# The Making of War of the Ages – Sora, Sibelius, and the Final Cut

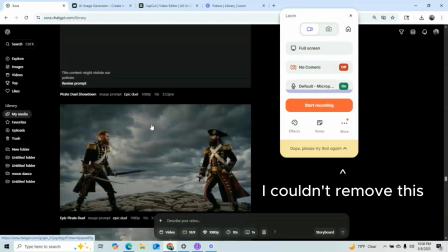[20:50]
After my next video, I came back and prompted some more things. So this is where Deep AI really,
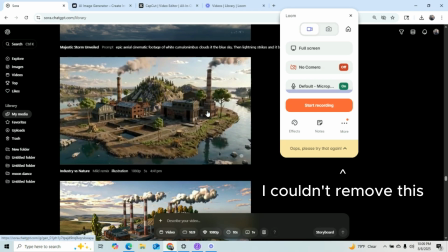[20:56]
I just used one word, illustration, as the remix, and it was enough to really bring it back.
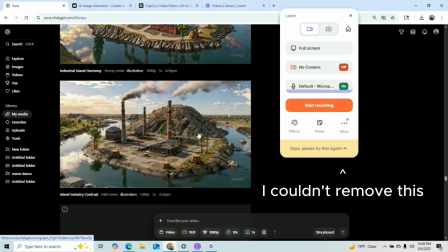[21:02]
Illustration for that. That wasn't used though, but this one was used.
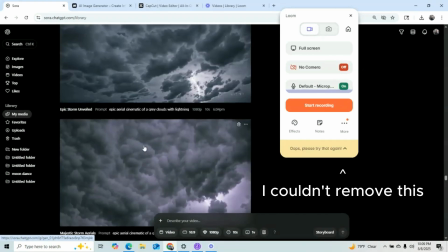[21:08]
So yeah, Deep AI did come in handy a couple times with this one.
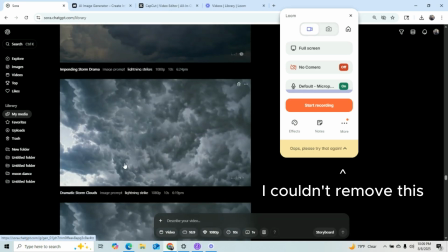[21:12]
Basically anything that Sora can't do, Deep AI usually can't do as well, but sometimes it can.
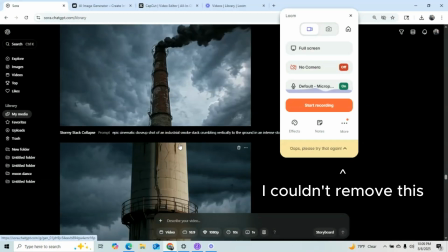[21:22]
So here's another example. Something else.
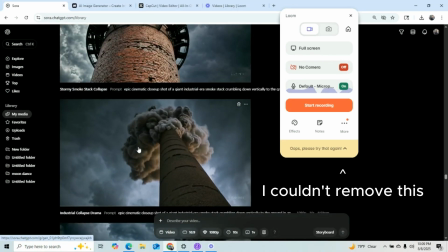[21:25]
Basically, the only other thing I used Deep AI for, I took this shot from Sora because it was almost what I wanted. You know, the industrial complex breaking down. But the thing is, it never really truly crumbles.
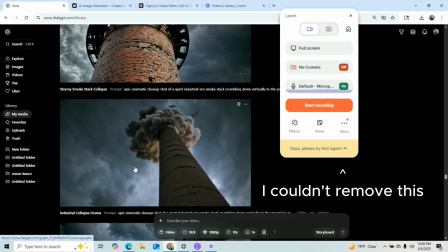[21:38]
And so I took this image, and Deep AI has no problem. Once it's visually grounded with something, it has something to work with. It can totally make something realistic happen with something existing. So it just took this and made it more crumbly, and it even landed with smoke and everything.
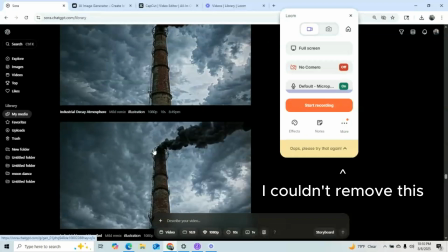[21:56]
So that was another Deep AI moment. Other than that, we got our lightning bolts, the stream of consciousness.
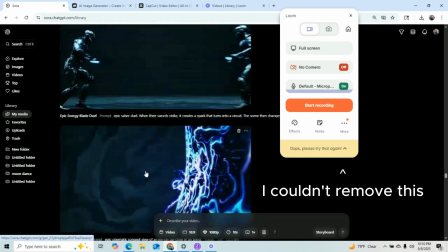[22:04]
I was gonna try to have the evolution to the next age was gonna be a stream of consciousness, but it kind of ended up being lightning in the end.
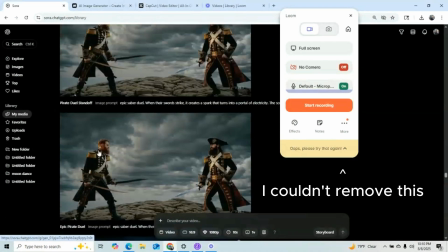[22:13]
More attempts to get these guys going through the portal and all these things. I originally had the whole scene exactly the way it is now.
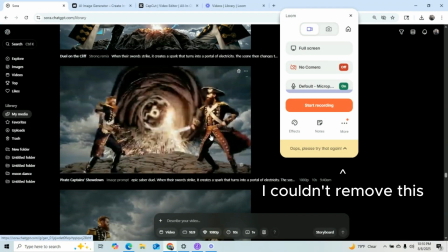[22:20]
It was almost the same exact scene, but it was just with this stuff, and it just wasn't as good.
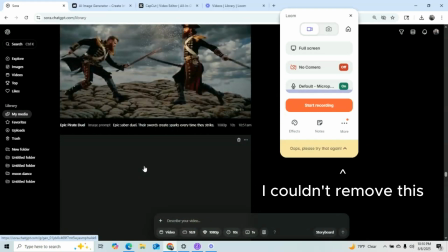[22:29]
Mainly the ground they were standing on was ruining it for me the most. I was even gonna put up with the pirate thing.
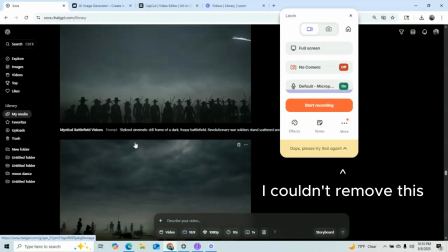[22:39]
So yeah, heading into Civil War. Silhouettes. This is silhouette was key.
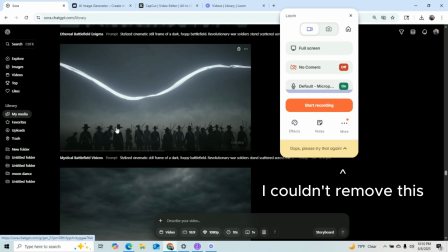[22:45]
I basically used the same. I took everything I learned from my 4th of July special, put it into this to getting that foggy battlefield with the. I was using words like painterly and
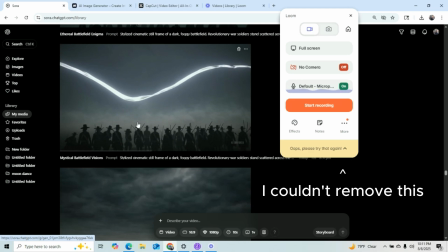[22:59]
parallax. Parallax footage is where it almost looks like a moving image, an image that moves slightly.
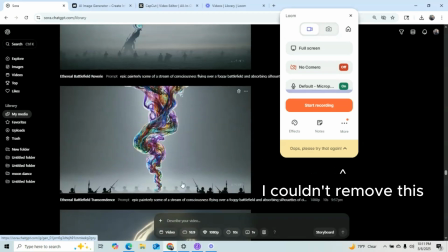[23:08]
So the kind of techniques that help make the 4th of July special definitely got our Civil War time period out of the way.
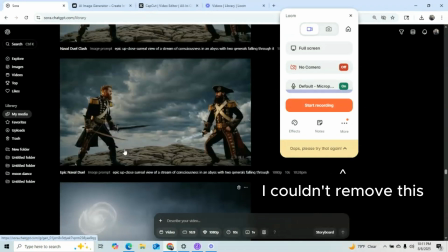[23:16]
And so yeah, them again.
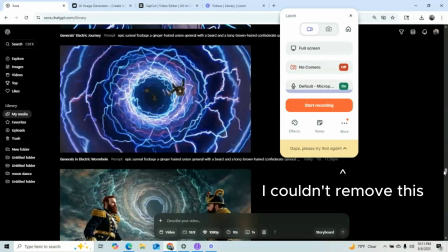[23:21]
This basically takes us all the way into the modern era, and in the modern era it was way more important to have the silhouettes,
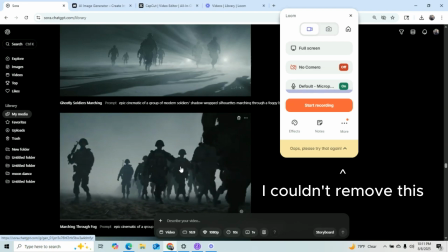[23:31]
because nothing's gonna take us out of the fantasy than modern war soldiers.
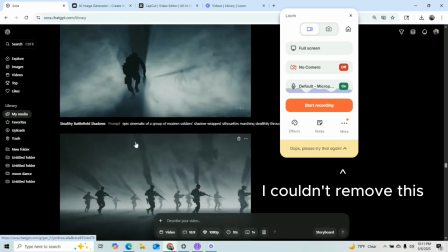[23:35]
So the silhouette was the only way. There was no other way to make these scenes fit nicely.
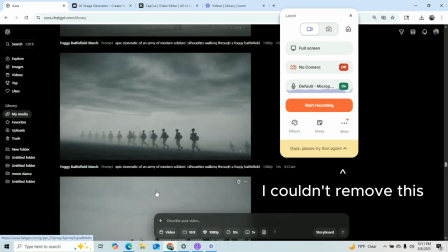[23:44]
So yeah, it speaks for itself. Just a lot of silhouette, more
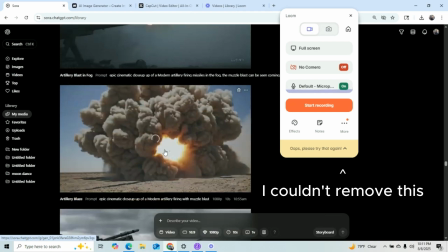[23:51]
gun explosion-y stuff, remixing the shot over and over again because it struggles with explosions.
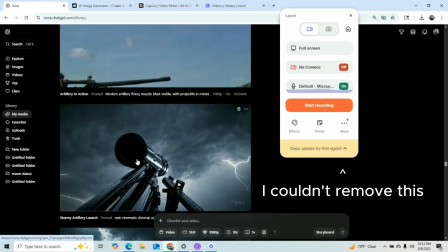[23:59]
It blows itself up. Things blow up that don't need to be blowing up.
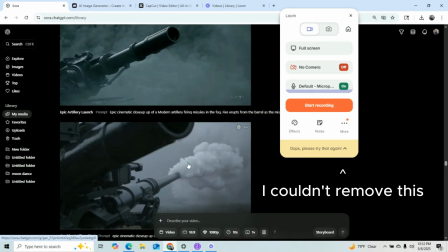[24:04]
So over and over again until the fire comes from the barrel the right way.
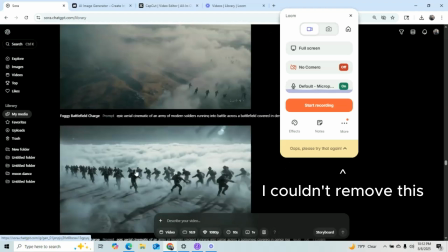[24:08]
And it's actually the shot I ended up using is gonna be like towards the probably like right here.
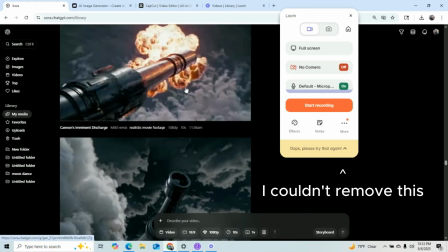[24:14]
Yeah, that's the shot, the very last one.
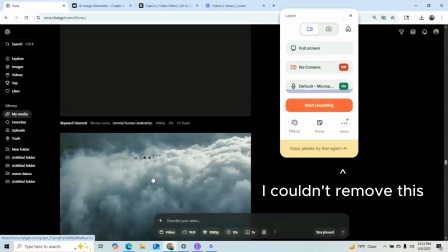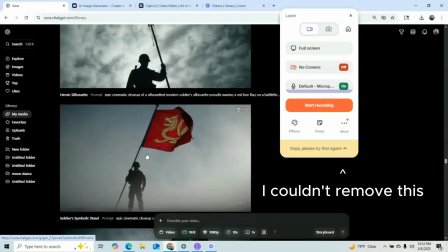[24:22]
Just a couple more things. The flags. So I had ideas.
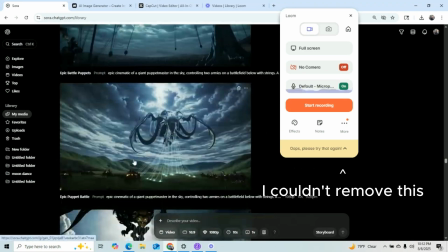[24:28]
I had a plan sort of for bringing perhaps the Lion and the Dragon back, not in the constellation, but actually bringing them down back into the battle again for some more epicness.
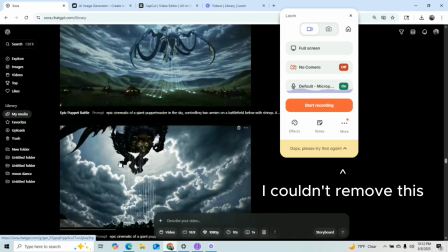[24:39]
But the modern time period was making that difficult. So this is where my brother actually had given me a suggestion to try
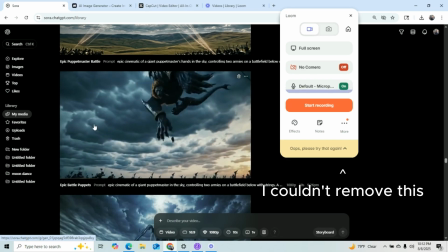[24:48]
to make it clear what the story is that they're kind of almost pawns in this
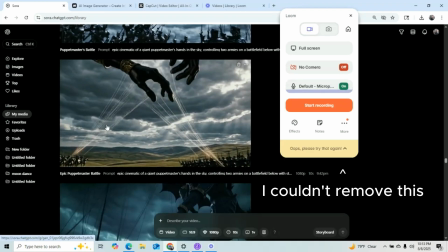[24:54]
ages of war basically.